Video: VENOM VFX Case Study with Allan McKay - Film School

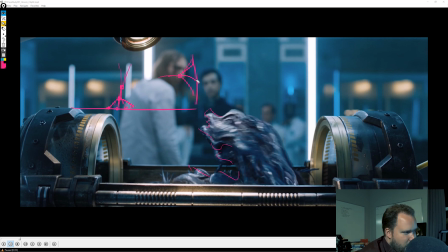[41:07]
And on top of that, we'll get into it more in a moment, but like it would create like an interaction layer of liquid underneath as well. That's not fluid, but it just kind of gives it that interaction that I was talking about. Because I think with a lot of these effects, what's going on is you want this all to tie in really easily to the environment.
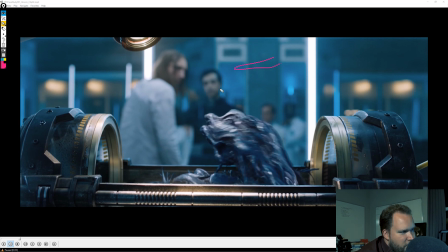[41:26]
So you had that one woman with the fingers going across the face, and as they were interacting, you would see the veins kind of bleeding out into the face, or growing out into the face, and that would kind of give it that layer of interaction around it, so that way it didn't just feel like it's sitting on top.
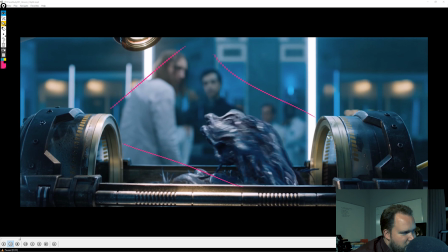[41:46]
And it's the same thing, like when you have the floor, especially when it's reflective, that stuff kind of throws everything off. So if you then have like the symbiote on the ground, it's always going to sit feeling very floaty. So having something that's directly interacting and navigating on the ground, and on top of that having this layer of liquid underneath,
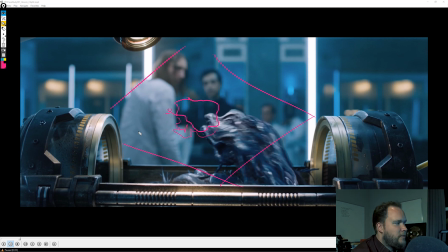[42:06]
all of those things will help integrate it and make it feel like it sits better in the shot.
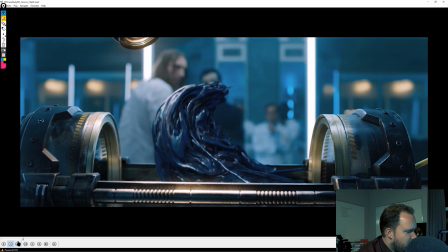[42:12]
So whether it's on humans or anything else, you'll see also there's that one bit where it kind of splits off. That's really cool. And again, hand animated, but that's the sort of thing just to kind of make it feel like it's got more character.
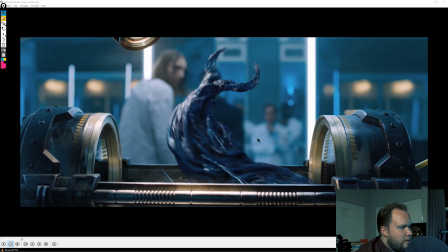[42:26]
Little subtle things like that can really be effective when you're introducing something like this, to kind of say like, okay, like this isn't just some like blobby undulating thing.
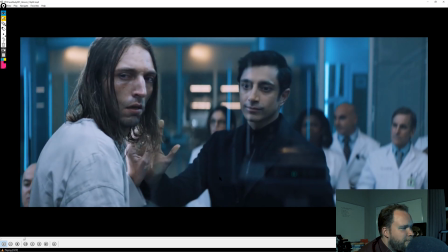[42:34]
It actually has purpose. So it's more of a story driver, but it's really good.
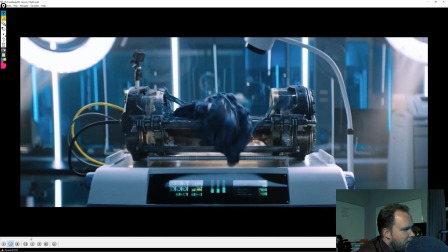[42:39]
Again, you can kind of see as this breaks off, you got the key interactions here where it's wrapping around. I think certain things like this are more controlled, and that's actually one thing.
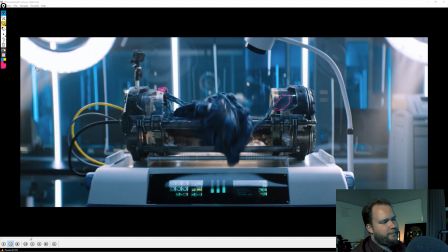[42:54]
I won't go on like a big tangent, but one thing with film versus like doing 3D in general, like whenever I get called on stage, Autodesk or whoever's getting me to speak at the time,
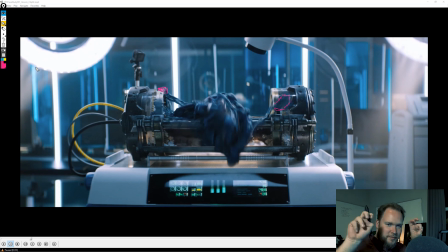[43:10]
they will love for me to do these like I'm doing air quotes, procedural effects. So like, no keyframes, the whole thing is all automatically animated. And that sounds great in theory. Like that's, what we always love to show off because it's exciting, it's interesting.
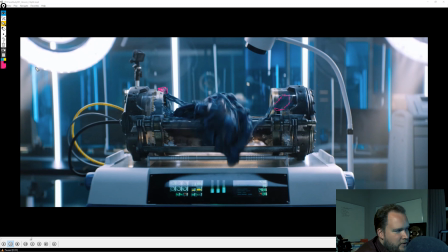[43:26]
But when you work on a shot, you don't build this elaborate thing where you've literally built yourself out of having any control. And that's something that's so common with more junior effects artists, is that they'll go and try and make something super complicated and super cool, and it's cool at lunchtime because you can brag to your friends about what you've done.
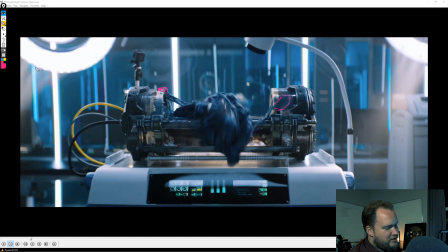[43:45]
But as soon as the director says, okay, I just want you to do this one thing, you're like, like I can't do that, like it won't allow me to do it, because it's all procedural. So a lot of time, like feature films are, it's on a shot-by-shot basis.
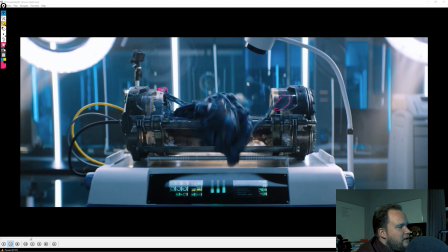[43:59]
There's so many hacks and so many things to go on because you need complete control. You need to bend and break things as you go. It's good to have procedural control where you can get away with it as an afterthought, but there's still going to be specific shots that you might want to get additional controls in there.
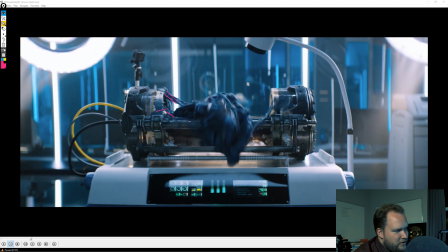[44:16]
So, for instance, I feel like a lot of the kind of snapping to the surface that goes on here, I feel like that it all is procedural. But then I feel like in shots like this, perhaps like they're a little bit more controlled than usual. And again, I could be wrong, but I love, you know, how this works.
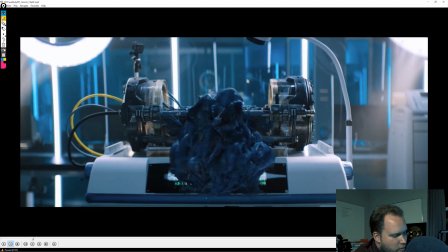[44:35]
I really love what they did with the symbiote suit. The free training I put out for Venom recently, originally I was going to, I was actually going to be animating it myself before Lucas Ridley jumped on to help out. Thank you again, Lucas. And with that, I wanted to work within my limitations because I'm not a character animator.
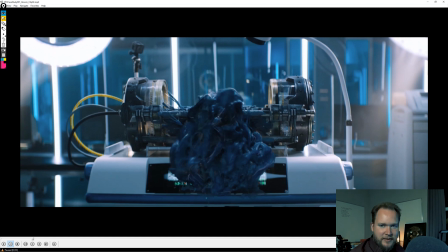[44:54]
I have animated characters for Max Steel and a few other TV shows back in the day, but, you know, I'm not going to be able to give a good performance. So I need to work within my limitations.